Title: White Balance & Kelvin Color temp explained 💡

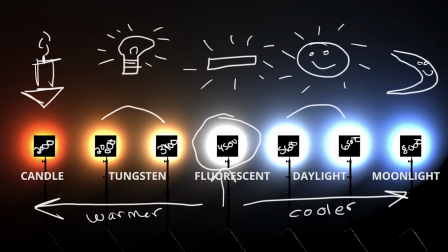[4:09]
I'm only going to be changing the camera color temperature just so you can see how this affects the look and color of each of the lights.
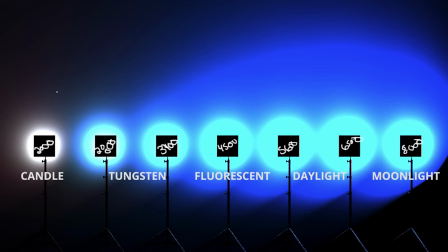[4:18]
Here's all of those same lights. I haven't changed the color temperatures at all, but now I am white balanced at 2,000 degrees Kelvin. So this light is being reproduced as white and anything above that is increasingly cooler or more blue, and anything below that is going to be warmer.
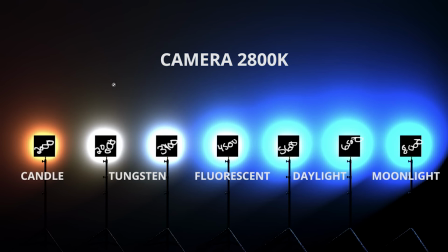[4:36]
If we go over to the next one, so we're going up, and now we are going to be white balanced at 2800 degrees Kelvin. You can see that the light, the one light below it, is a little bit warmer, and then all of these lights above that 2800 degree Kelvin are going to be cooler.
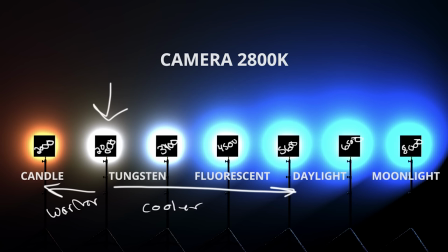[4:55]
We'll just jump through the rest of these really quick so you can see how it affects as you go up. So now we're white balanced at 3,400 degrees Kelvin.
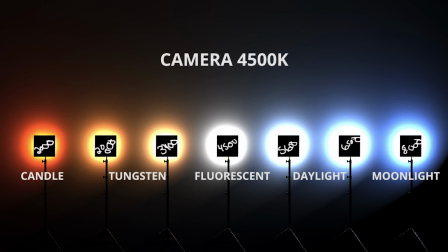[5:04]
Now we're changing our camera setting and we're white balanced at 4,500 degree Kelvin. This is what it looked like at the beginning. Now we'll go up to 5,600. Now we're going to go up to 6,500. Again, some warmer lights, just barely having some blue in that 8,000 degrees. And then we're white balanced at 8,000 degrees Kelvin.
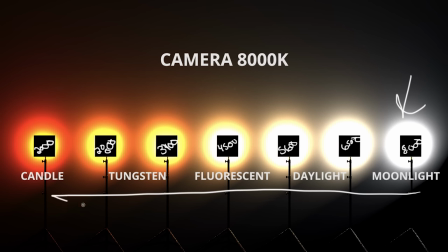[5:23]
Now everything below that is going to be warmer and everything above that is going to be cooler. Obviously we don't have any lights that go above 8000 so we only have warm lights in the scene. So by using these color temperatures and your white balance you can adjust how warm or cool your scene is and that can give you some emotion.
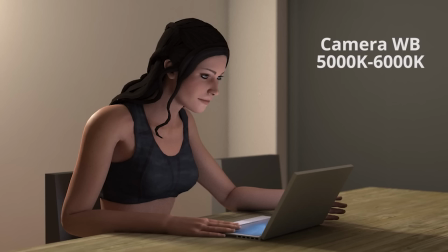[5:44]
Here's some samples so I have this light right here and we are white balanced to roughly 5600. It looks like it's a little bit above that because this light is a little bit warm coming in from the back, and we're getting some really nice white light coming off of the computer.
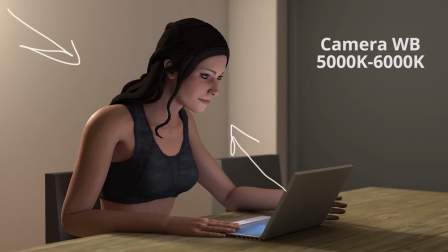[6:01]
But if I wanted to change the mood of this scene, or how I wanted the viewers to feel about it, just by changing the color temperature of my camera, I can change the look and feel dramatically.
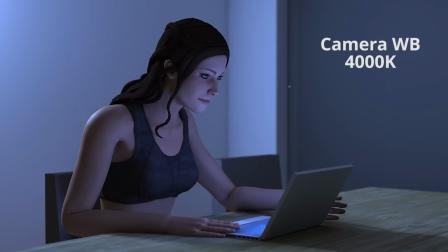[6:11]
So here I've changed the camera white balance now to 4,000. So these lights are still up at that 5,600 degree Kelvin. This one's probably even a a little bit bluer, probably closer to 6,000 or 7,000, and we're getting a much cooler feel to the overall scene.
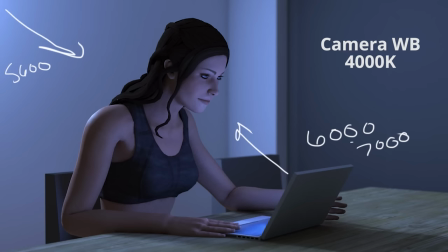[6:30]
Now, I can go the opposite direction and even start mixing these color temperatures to change how the mood feels.
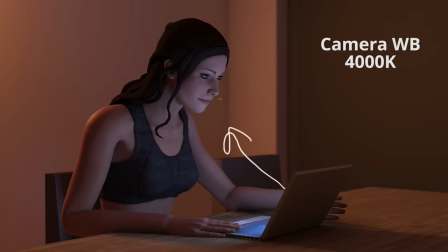[6:36]
I kept our computer monitor the same color, so that's still shooting up at 6,000 to 7,000. That's that very blue light coming onto our face, but now I've changed the light's color temperature. so I've changed this down to say 3200 and that's where you're
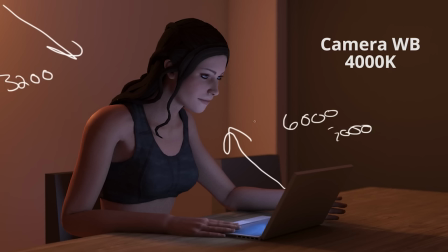[6:53]
getting that warm tungsten light coming in and that's going to give us a very
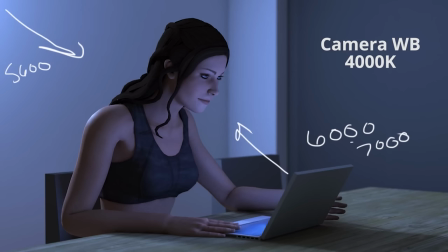[6:58]
different feel from this one where we're using much cooler colored
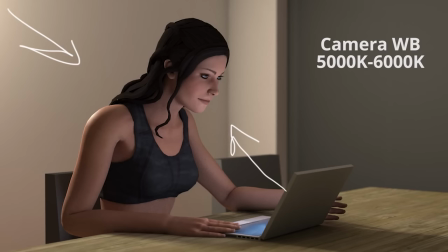[7:02]
lights or even this one where we're white balanced pretty close to what it should be and that's all I have for you guys today
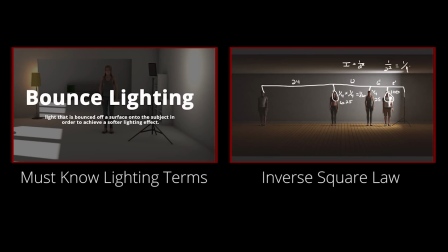[7:09]
if you like this video don't forget to give it a thumbs up subscribe and stay tuned because we have so much more content like this coming out and if
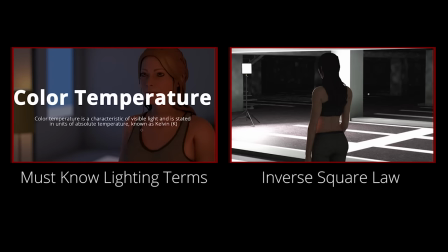[7:16]
there's anything specific you guys want to see leave a comment below and also let us know if you have any questions on this topic or anything else that we've covered Thanks for watching.